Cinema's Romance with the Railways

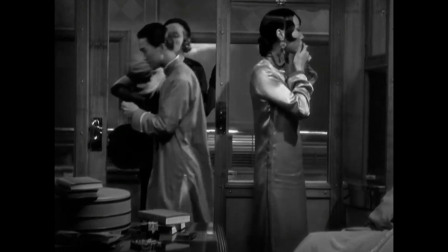The spatial restriction brings contradictory personalities together and allows the drama to flourish.
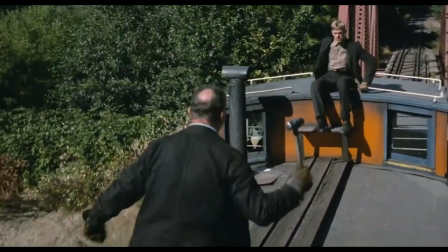Yet the forward momentum of the train journey keeps changing the dynamics.
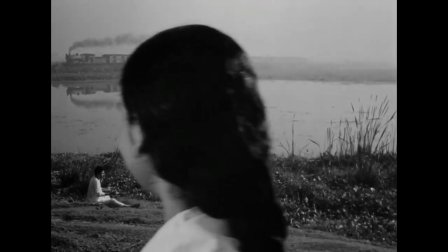Therefore, train imagery presented multiple opportunities.
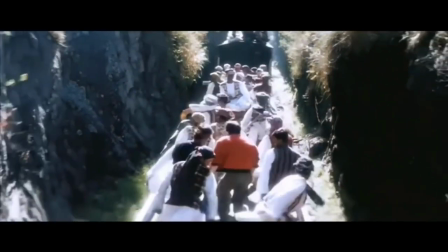And, if you are an Indian filmmaker, why not stage fun songs on top of a train?
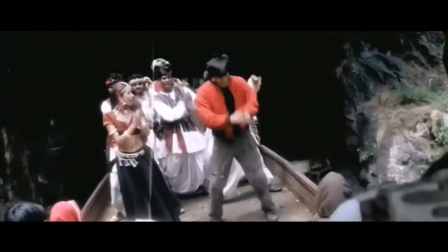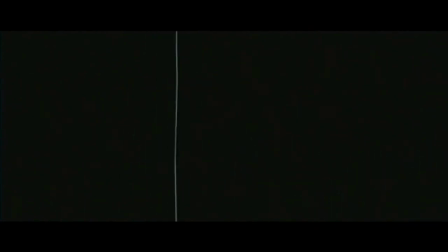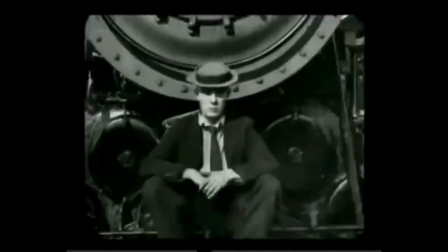But let's first start our journey with a little big man of cinema who
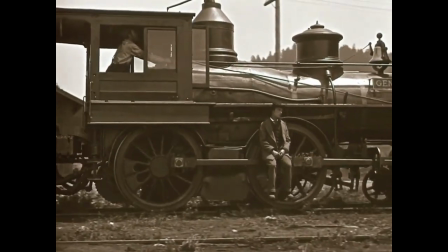created one of the greatest spectacle films using a locomotive.
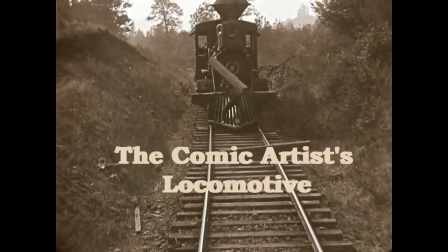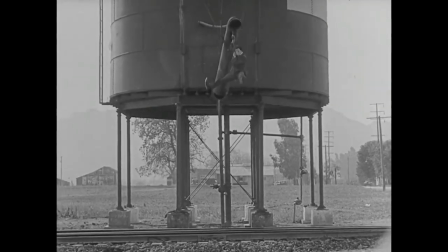Buster Keaton, the Stony-faced silent era comedian with sad eyes,
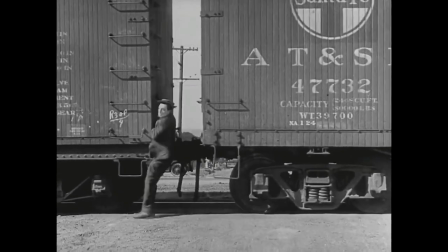was a master at orchestrating controlled chaos.
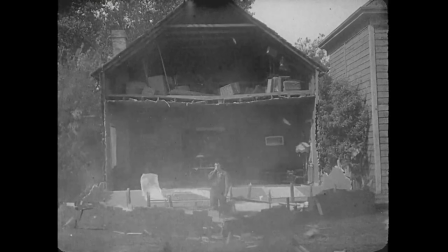His genius in telling stories through stillness and movement is unparalleled and in fact underappreciated.
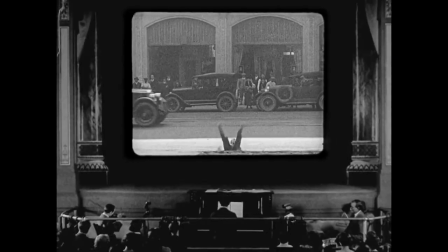Keaton's spatial humor was enhanced by his interest in the machinery.
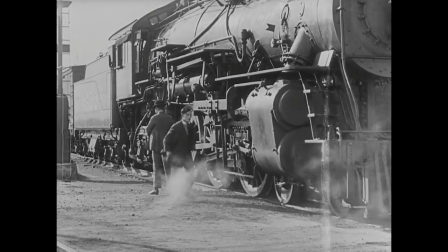Particularly, he was enchanted by the stream locomotives. In his second feature-length production, or Hospitality,
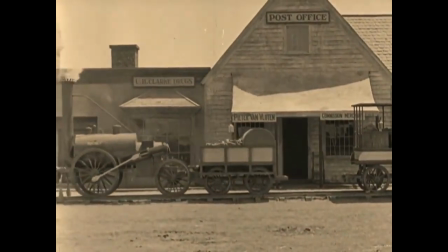Keaton designed the replica of a primitive steam engine that was based on the 1829 model known as Stephenson's rocket.
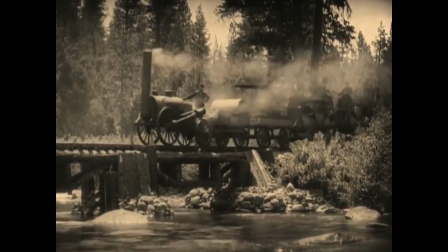The sight of the train itself was very amusing,
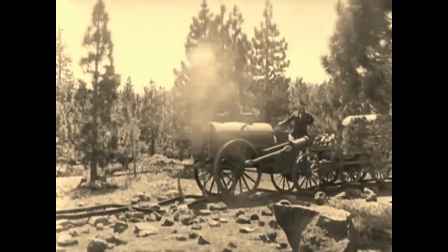and Keaton constructed a set of innovative gags by utilizing many mishaps during the journey.
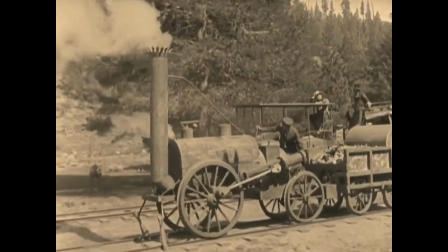Keaton used the comic anticipation he built using the steam engine in our hospitality
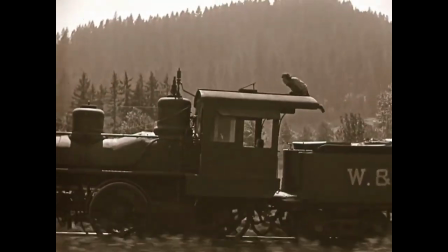to great effect in his silent masterpiece, The General.
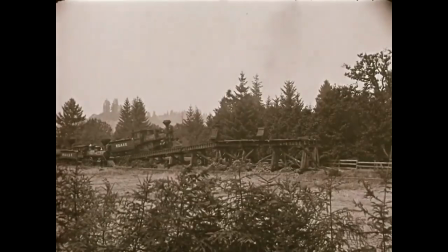The action-oriented visual jokes involving the train are brilliantly and methodically amplified throughout the narrative.
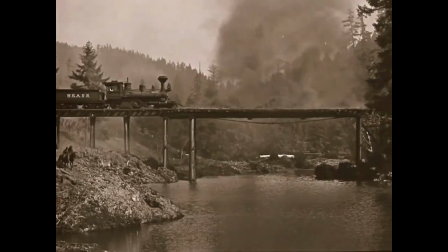Keaton ends the film with a jaw-dropping and history-making shot. shot.
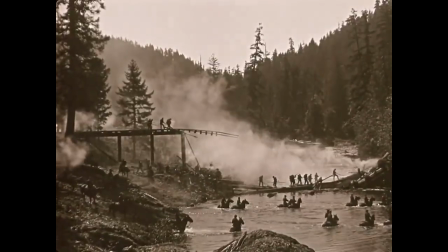It was a make it or break it scenario. The master comedian made it by breaking it.
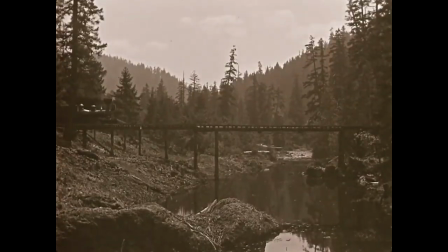I mean, Keaton's crew built a bridge,
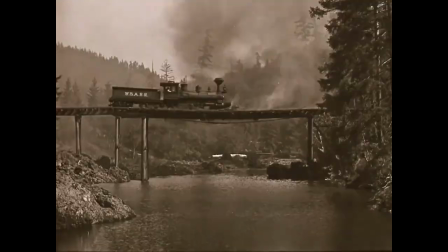set it afire and a steam engine was driven over to make it collapse into the river below.
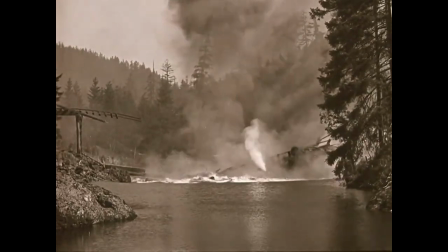A single shot and no tricks.
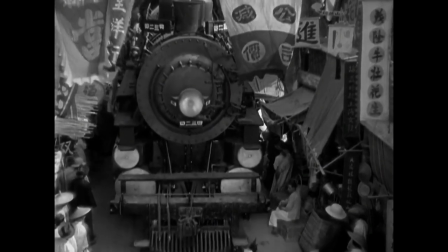By the time Keaton made the General, streamed trains made travel faster.
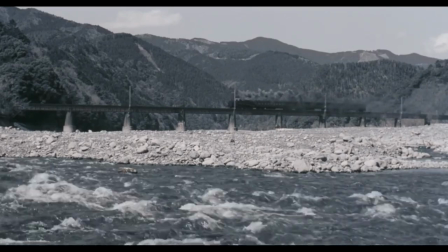It also carried food, manufactured goods, mail and many more.
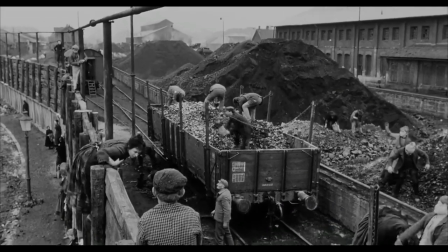But in Europe, in the late 1930s and early 40s,
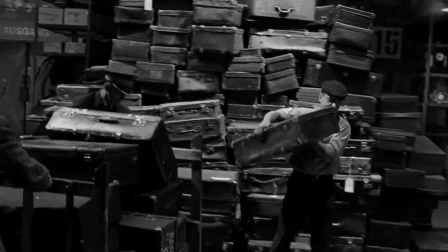the railroad network was utilized for crimes against humanity.
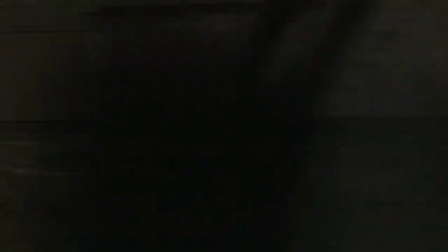It carried brutally uprooted lives to their death.
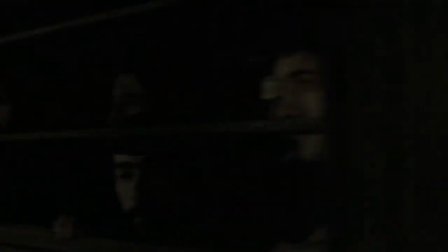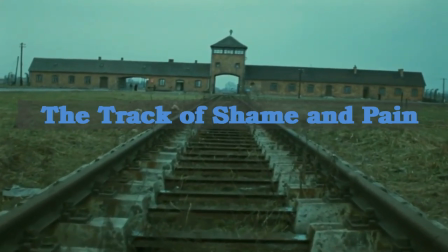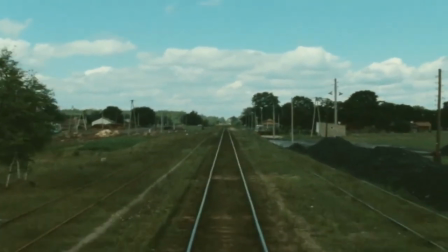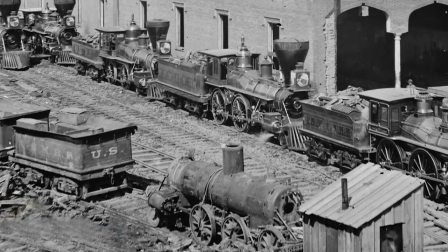From the American Civil War days, railroad networks shaped military strategy.
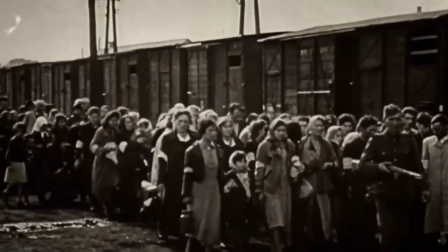But the Nazis used the railroad for a much more sinister purpose.
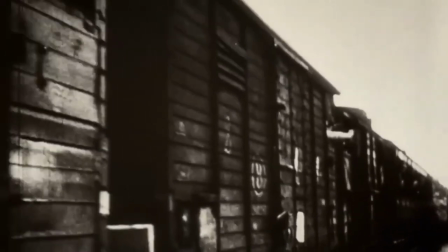A staggering range of coordination existed between the German ministries
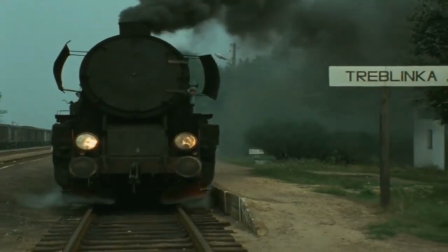in order to transport millions of Jews and others in cattle cars.
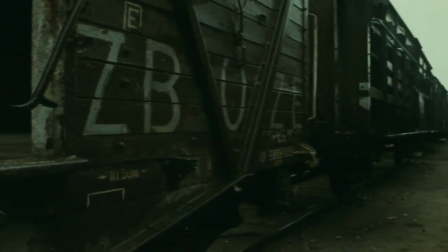cinema always an acute observer of time and space has deftly portrayed the moments when the
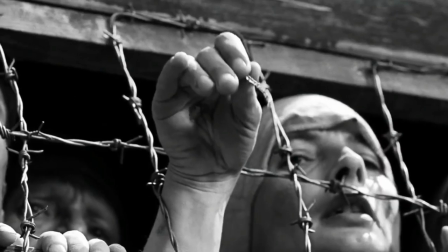moving Marvel on tracks was turned into a box of entrapment and doom yes
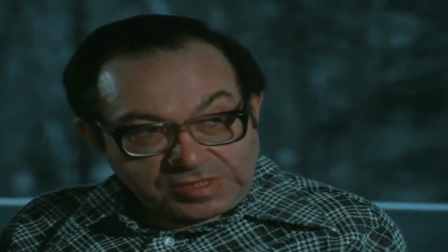s or the military would confiscate the Jewish property and with proceeds
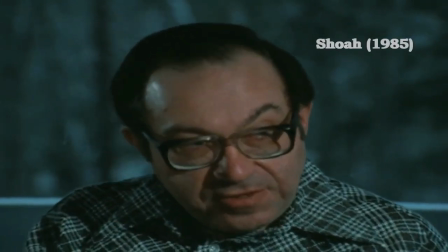especially from bank deposits would pay for transfer the Jews themselves had to
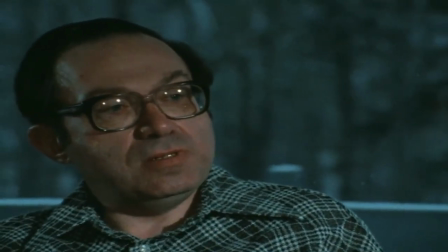pay for their base. You have to remember one basic principle. There was no budget for destruction.
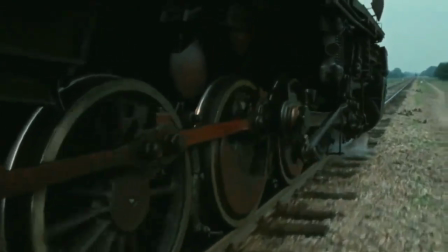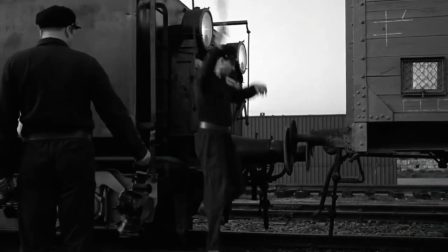In the movies set during the World War II and the Nazi era,
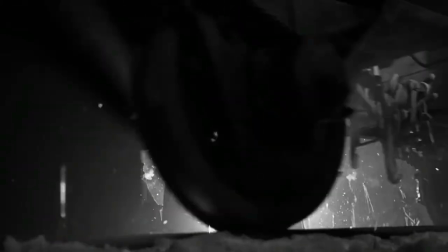railroad networks and the armored trains were the chief antagonists.
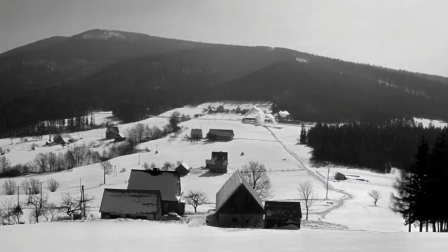Anyway, trains don't run on their own, right? It needs a lot of human effort.
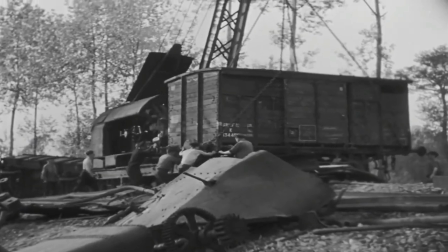Hence the resistance to the Nazi menace took the form of sabotaging the railroad infrastructure.
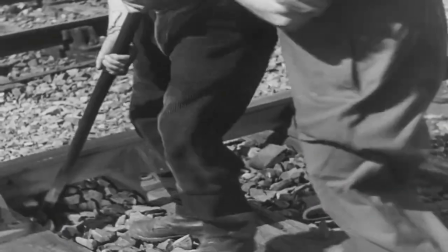Such courageous tactics of the resistance movements including the railroad workers were
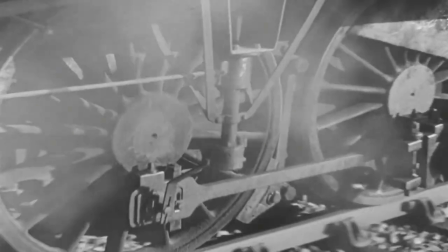meticulously documented and also became a fodder for action blockbusters.
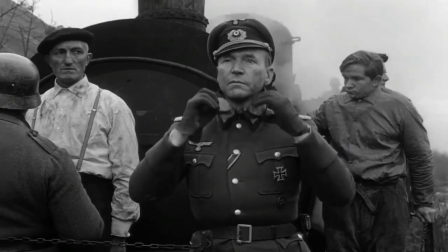All these locomotives crashing and getting derailed in John Frankenheimer's The
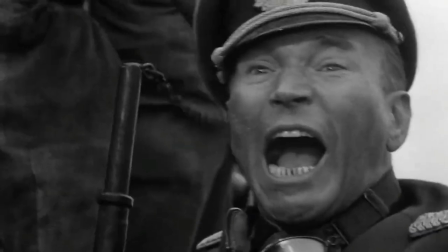Train will make the viewers cheer since that serves a good moral purpose.
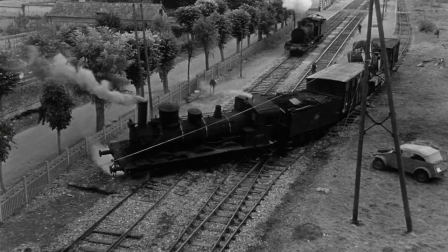Also it pumps up adrenaline. For instance this massive crash sequence was carefully staged without
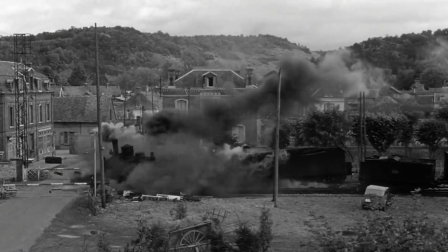any trick shots or special effects like in Keaton's engine comedy.
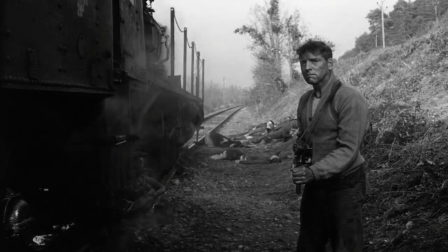Trains weren't always the villains in the films set in this era.
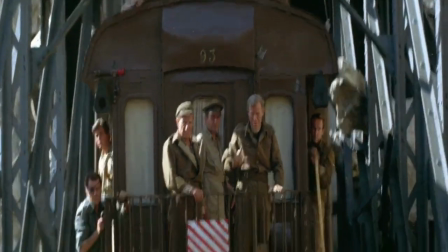To the brave on-screen soldiers, it bestowed a hope for freedom.
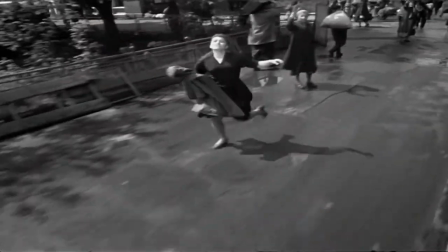For this naive and young Russian soldier, a cross-country train journey makes him closely observe the human cost of war.
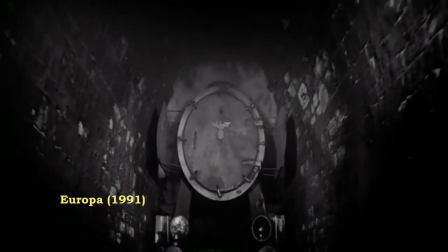Elsewhere, the Danish provocator Lance von Trier waves a hypnotic train ride,
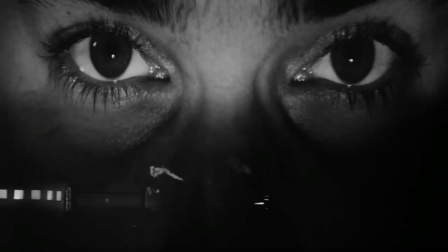set set in post-war Germany to symbolize the foggy, uncertain future of Europe.
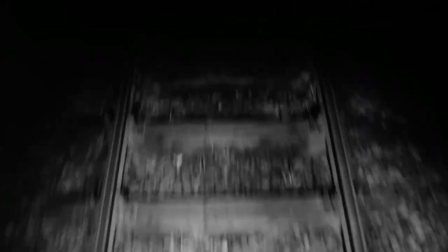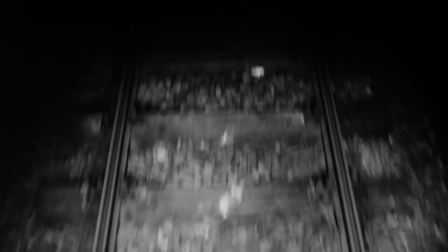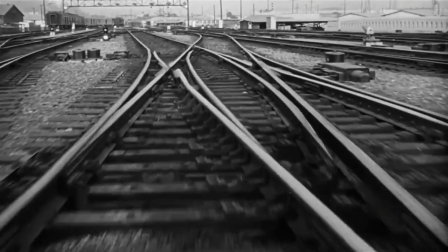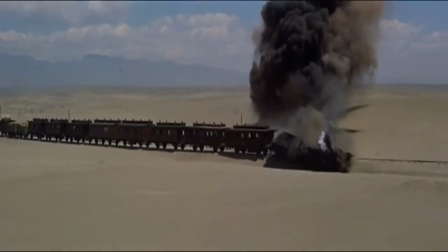All these cinematic tales predominantly gaze at the lovely beast on track from the outside
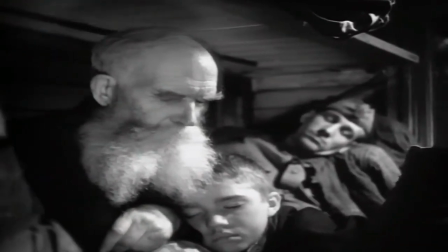or observes its passengers in the backdrop of a larger collective conflict.
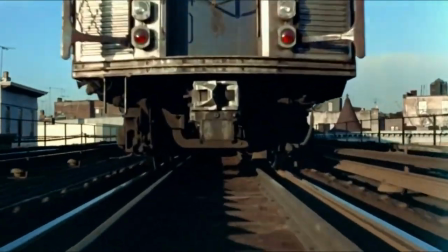Aren't there more to trains in cinema? How do they serve as a motif and elevate a narrative?
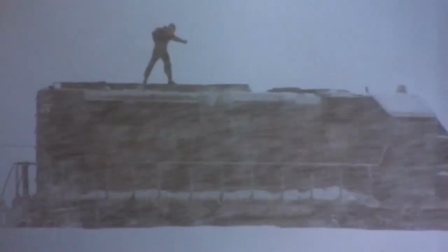Are trains only used as symbols of modernity in cinema?
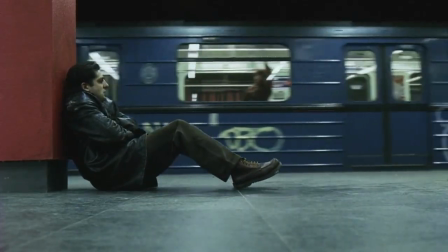And the most important question one might have is, where are the stories that we as a passenger can relate with?
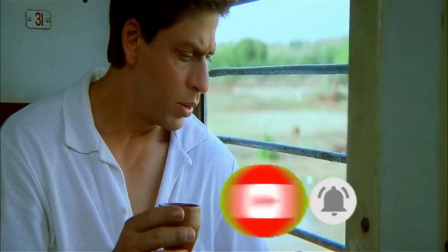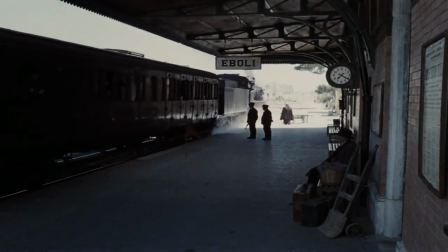It might be a wonderful sight to see the locomotive arriving at the station platform.
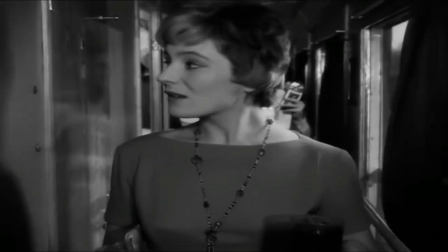But once you enter into the claustrophobic train compartment, what do you see?
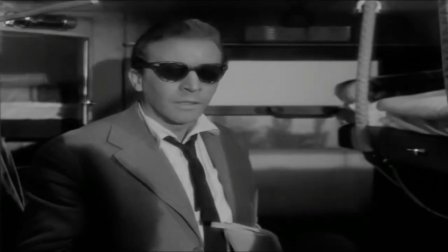Strangers and their cool yet prying eyes Who are they?
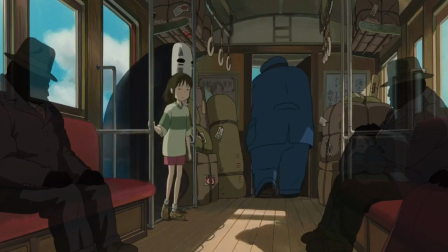What's going on in their mind? That mixture of anxiety and curiosity at the back of your mind
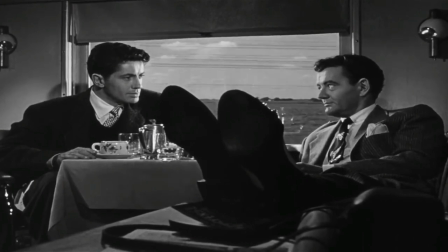hosts rich possibilities when seen through a cinematic lens.
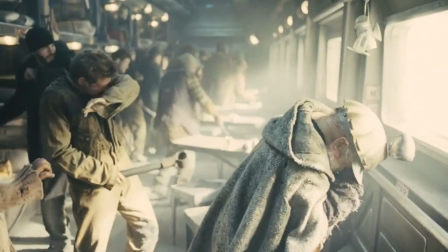The result might be pleasing or terrifying.